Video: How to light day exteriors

Hello and welcome to the Dapper Gaffer channel. I'm Josiah. We're here at City Stage Studios in Rockford, Illinois, hanging out in the back lot today. And we're talking about lighting day exteriors.
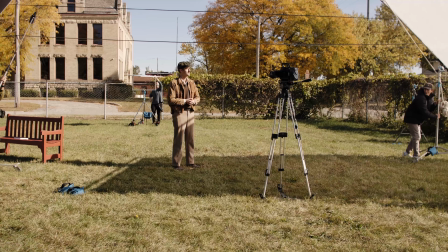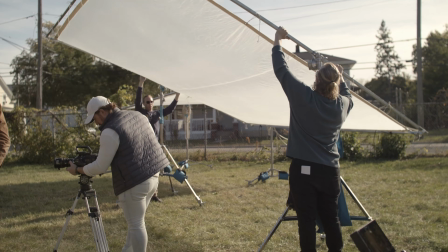Here we are in raw, unmodified sunlight. We've at least picked that it's off to this side of the frame. How do we make day exteriors look good? Very similar to how we make anything else look good. What looks pleasing to the eye or cinematic is typically an offside key, controlling your contrast ratio with a bounce or a fill, and having some sort of a backlight to edge you out from the scene. But we're having to do that with one primary source that's moving throughout the day.
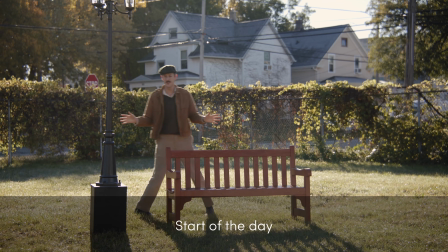[0:54]
So talent isn't here yet, but look how beautiful this scene looks already, and we haven't done anything to modify the light.
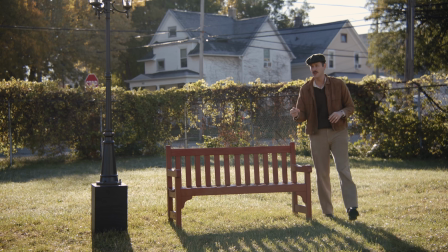[1:01]
That's all about being here the right time of day with the right orientation to the sun.
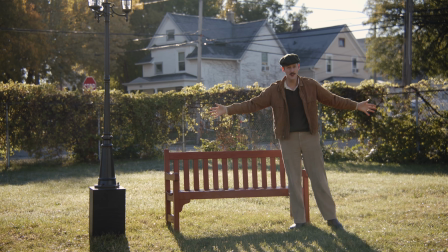[1:05]
Using the sun as our backlight, it can backlight the entire scene, and it just looks great because we're here at the right time of day.
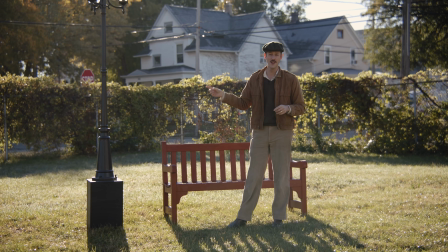[1:12]
Unfortunately, the sun doesn't stay in the same spot all day, and we're gonna try to help you learn how to deal with that.
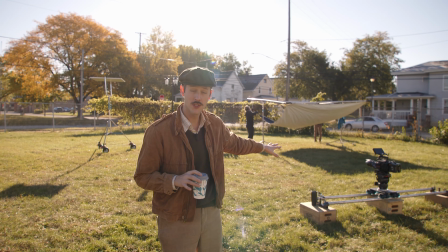[1:17]
All right, so we've selected our composition for this shot, worked that out with the DP.
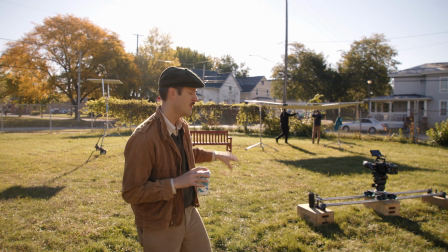[1:22]
We're shooting a medium wide, I'd say, on this setup. And we're just setting some frames, getting some stuff prepped before the talent gets here.
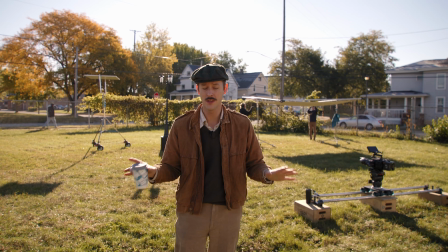[1:31]
And this is all after we had meetings and scouts ahead of time to know what time we want to be here for the shot.
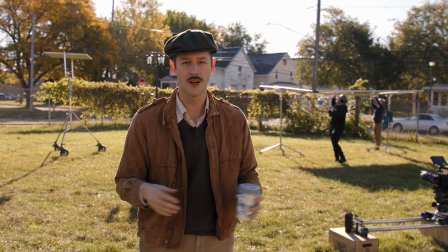[1:38]
So let's say you're shooting your shot at 9 o'clock in the morning. Obviously, we're not showing up at 9.
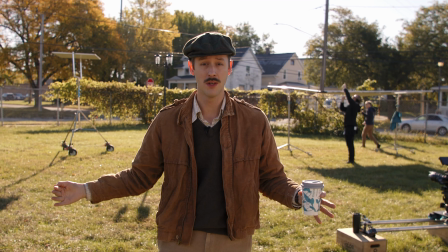[1:43]
We've discussed with production how much time we need beforehand to get everything set.
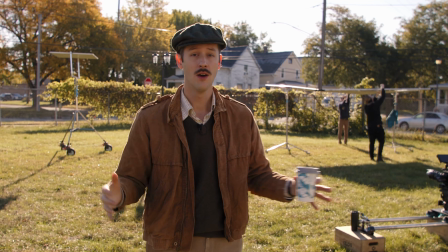[1:47]
We've been here for a while already, so when talent actually comes in, we're just making adjustments instead of lighting the whole scene around them.
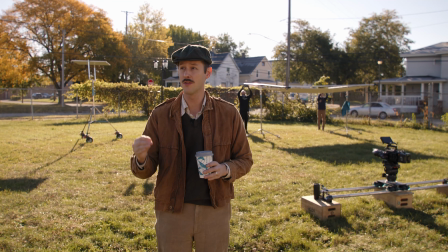[1:55]
And that's probably the biggest thing that you can take away from lighting day exteriors is you want to be in the right
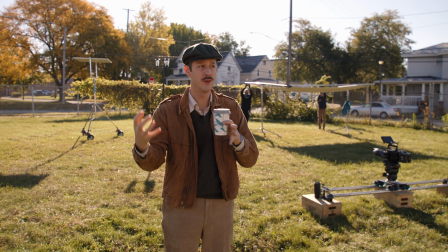[2:01]
place at the right time of day and be aware of where the sun's going to be if it's a sunny day,
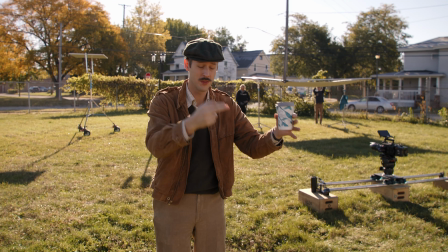[2:07]
because we have to orient ourselves to what the sun is doing, and we just modify it from there.
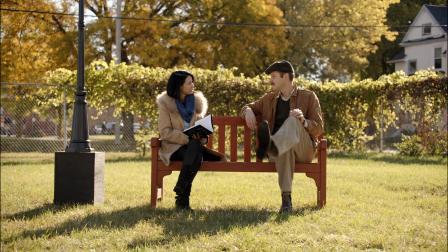[2:14]
Hello, Jude. Jude is our model today.
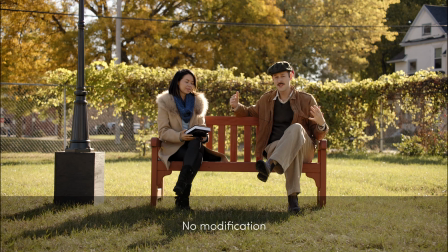[2:18]
So what we wanted to demonstrate with this wide setup was how if we're here at the right time of day,
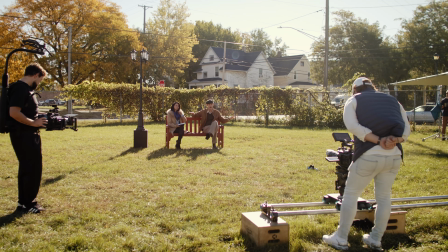[2:25]
we can shoot, we can see everywhere we want to see, we can pan and move the camera, and none of our modification gets in the way of the shot. Now we're going to try to sweeten it up a little bit
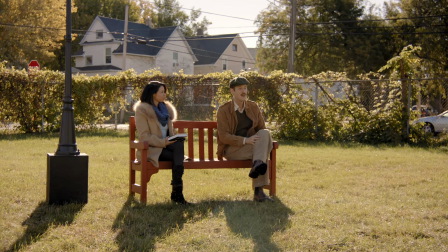[2:38]
and see what we can do while still keeping a nice wide frame.
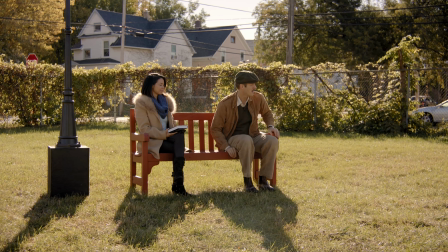[2:44]
So let's go ahead and bring in that Ultrabounce we've got here. Josiah.
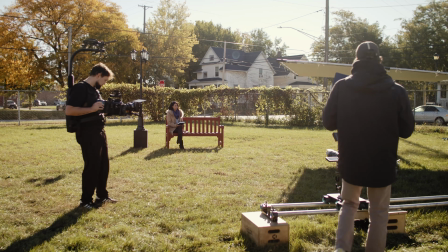[2:48]
Yep. Let's bring it a little more from the right side, so not directly kind of in front of her.
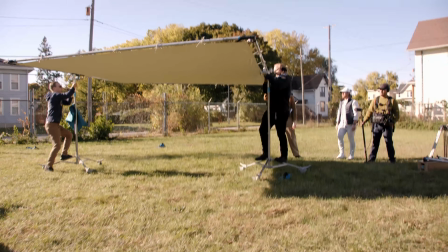[2:55]
Wrappy? Yeah, don't wrap it as much. Yep. We'll go up now. And pull your end back some.
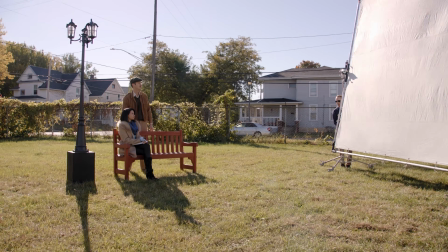[3:03]
Nate, you're good where you're at. Okay, there we go, that's good.
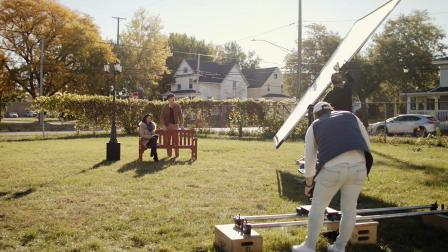[3:08]
The best way to see where the light is going and bouncing is to be right where the talent is, because that's where you're directing the light.
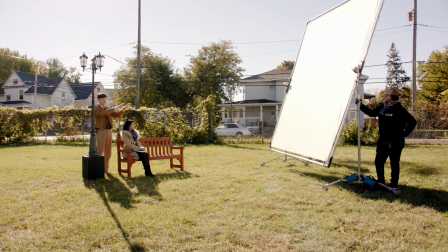[3:18]
And I'm just looking at like where is this bounce brightest to my eye, and it's at that angle.
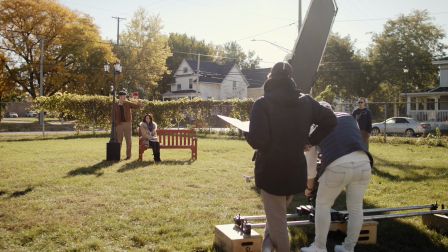[3:25]
So we brought Nate's in as close as we can, still be out of frame, and then adjusted that so we're hitting directly on this side.
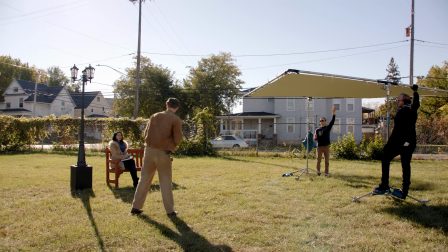[3:33]
So that's doing nothing there. And just,
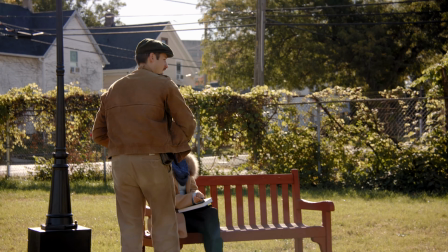[3:41]
yeah, 16.5-ish. Okay, go ahead and tilt that in.
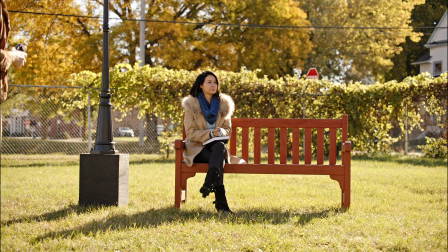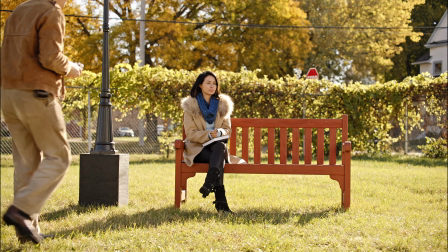[3:49]
Yeah, that's good there. And you can see that kind of soft push it gives.
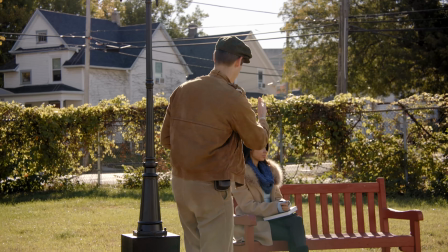[3:54]
It gave us about a stop of additional fill on this side. So we're pretty flat at the moment.
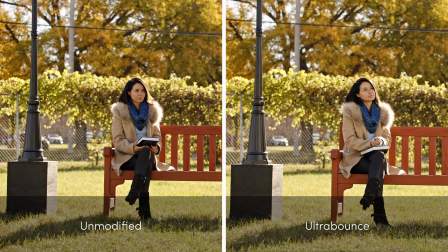[4:02]
Hopefully we can see that it's filled in her face a lot more. We've got this nice big non-sourcey light.
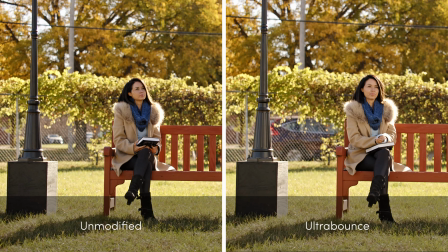[4:09]
And the beauty of having something this size is we can be further away and it still makes a difference.
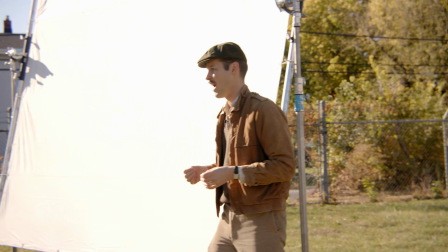[4:16]
If we were using like a 4x or something smaller than that, it's just going to get harder and more sourcey.
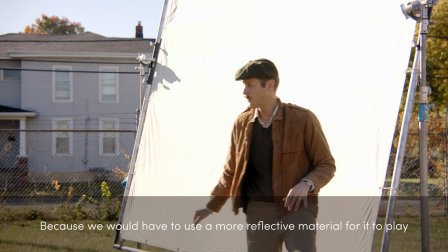[4:23]
So having a 12x setup like this, we can be further away and still cover this whole wide scene that we're dealing with here. Now we're going to add some additional dimension by subtracting light on this side.
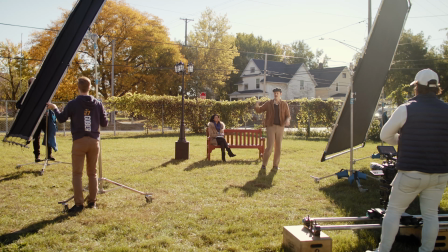[4:37]
So this frame we have tilted backward because the sun's here. It's helping push the light this direction more.
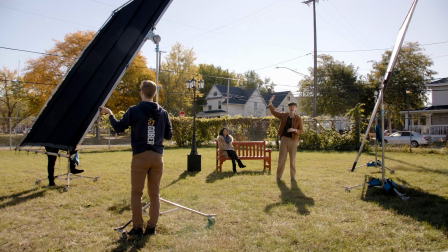[4:44]
This one we're kind of just trying to subtract whatever natural fill light is coming on this side.
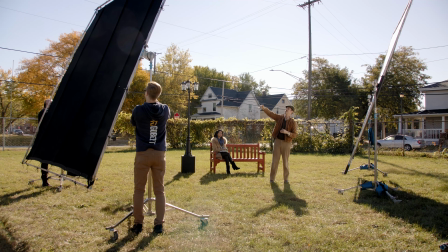[4:49]
So if we tilt the top toward us, that's taking out some of that skylight that we have coming in.
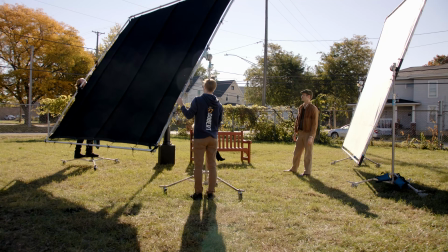[4:54]
And yeah, that's probably good there.
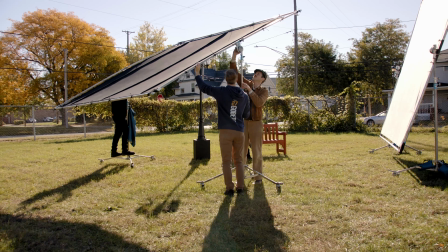[4:59]
And then we're just gonna try to drop it down as low as we can while still being out of frame.
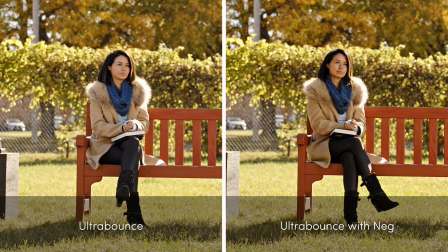[5:05]
But now, look at how much shape we have on Jude's face here. And we'll just measure that for reference sake. What I'm doing here is just to block the sunlight, so that's not affecting my reading.
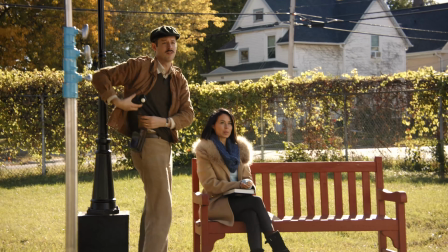[5:19]
We're getting about a stop difference there. Okay. So now this is a good illustration of, like, you might think a 12 by seems like a huge piece of material. They really start to feel pretty small outside, and that's why they tend to be the go-to. They're about the right size to be manageable without, having just a bigger crew.
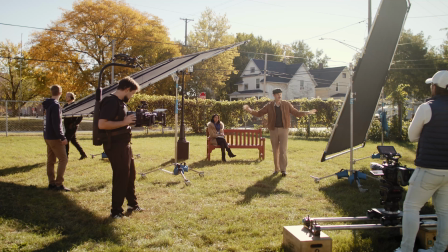[5:39]
But this is really about as close as we can be with these big modifiers.
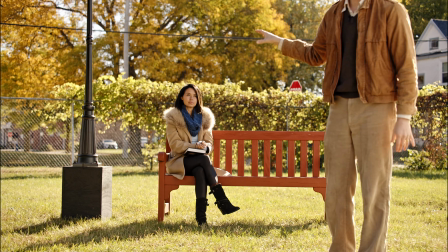[5:44]
And you can see we were only able to get about a stop difference from one side of her face to the other.
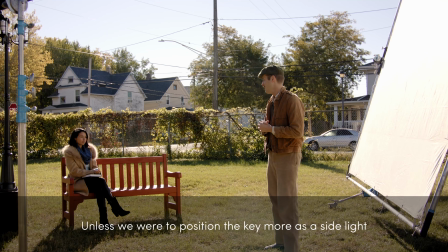[5:49]
Now, if we were wanting to be a more dramatic scene, we would want more of a contrast than that.
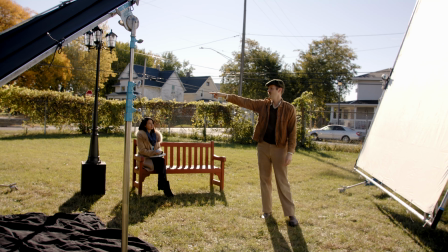[5:57]
We could bring in, maybe another 12 by back in that way, as long as we could keep it out of the shot.
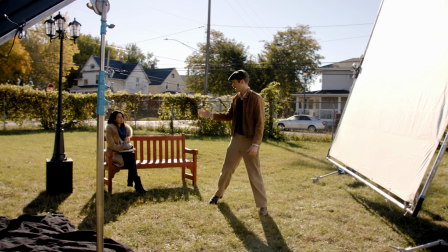[6:04]
That would help create a little bit more. But on the camera side of her face,
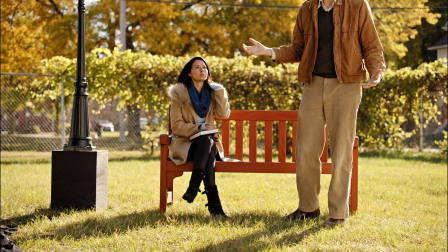[6:10]
there's not a whole lot more light we can take out without being in the shot, or with going something much bigger,
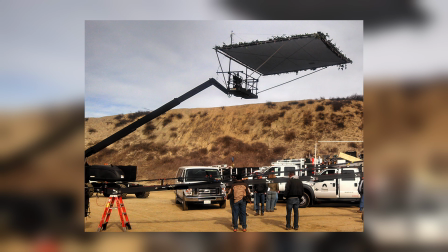[6:17]
like a fly swatter or something like that, or tighten up our shot, because obviously if we could be tighter, we don't have to see so wide.
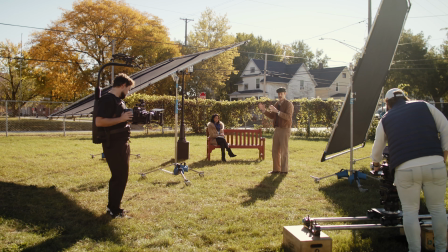[6:24]
We can bring modifiers in closer and have more control over the ratio. For reference, we're working off a 3-ton today, even though we're in the back lot of the studio.
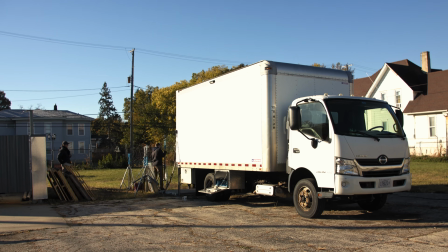[6:34]
Wanted to give you an idea of the tools you would typically have to work with if you're working off a truck that size.
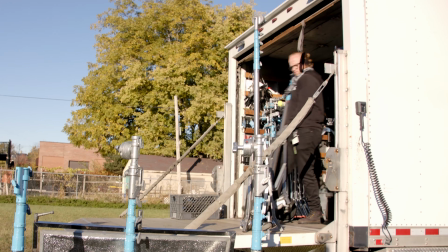[6:40]
So as you see stuff we're moving around with today, this is all stuff that you would typically find on a 3-ton package. Could I get that half soft frost, Nate? Copy, half soft frost. Thank you. A little bit of weight to that. All right, so in this instance,
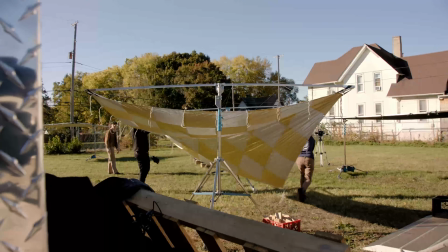[6:58]
we swapped out our 12 by on this side with a gold and silver lamé checker pattern.
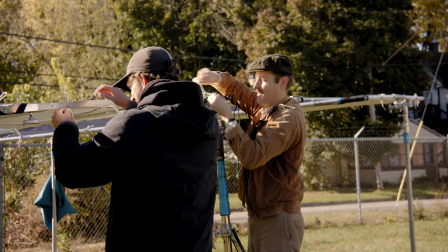[7:06]
Sometimes, we'll call it an Elvis rag, because it looks like one of Elvis's jumpsuits or something like that.
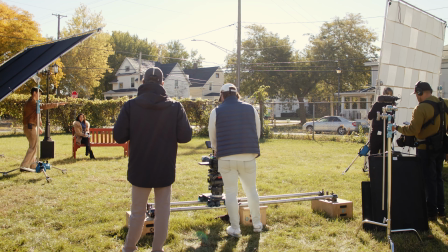[7:14]
Yeah, so we're just gonna tilt this lamé in and out so you can see what it's doing for the scene here.
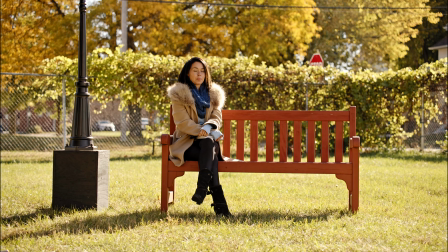[7:19]
Okay, table. And as you can see, it's doing an awful lot.
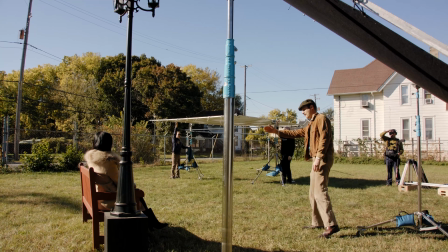[7:24]
Our sun is starting to wrap more around to this side of Jude's face.
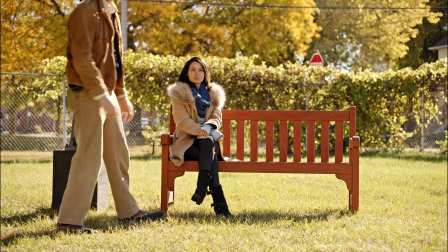[7:28]
You can see when she's facing this direction, we're starting to spill on her nose, which we were not getting before.
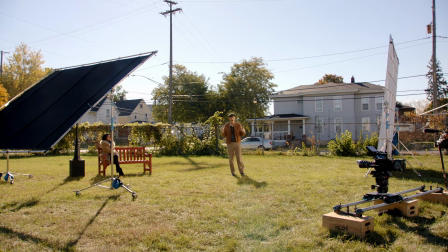[7:34]
So a lamé is, in my mind, it's like the rag version of a reflector board.
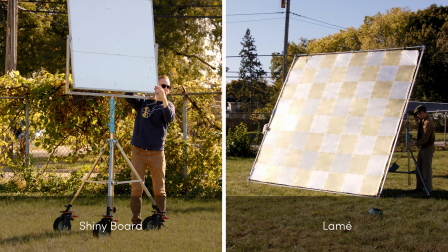[7:42]
It's just bigger, and it's soft, but it has a similar sort of reflectance quality, somewhere between the soft and the hard side of a reflector board.
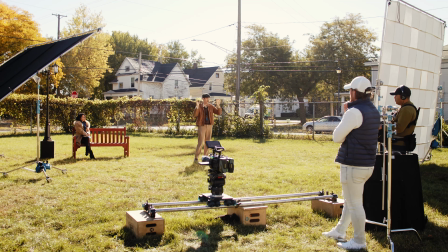[7:51]
So in my mind, I think of it like we're putting up a 12 by 12 reflector board.
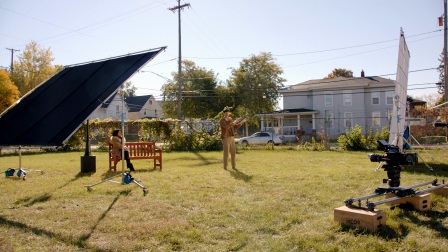[7:55]
And I tend to gravitate toward the gold and silver checker, because sometimes,
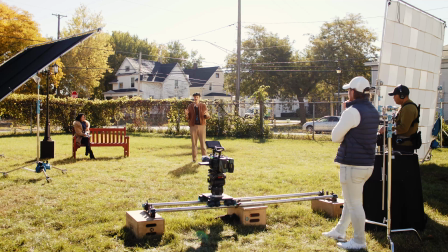[8:01]
like if you use just silver, it tends to be a little cool for my taste, and if I use just gold,
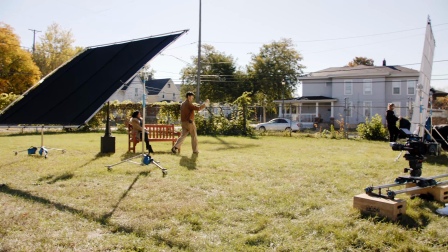[8:08]
it tends to be too warm. I'm still getting a real nice fill from that scene all the way till about here.
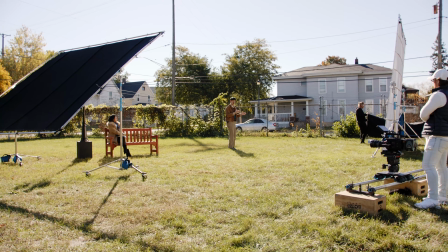[8:14]
It starts to fall off a little bit.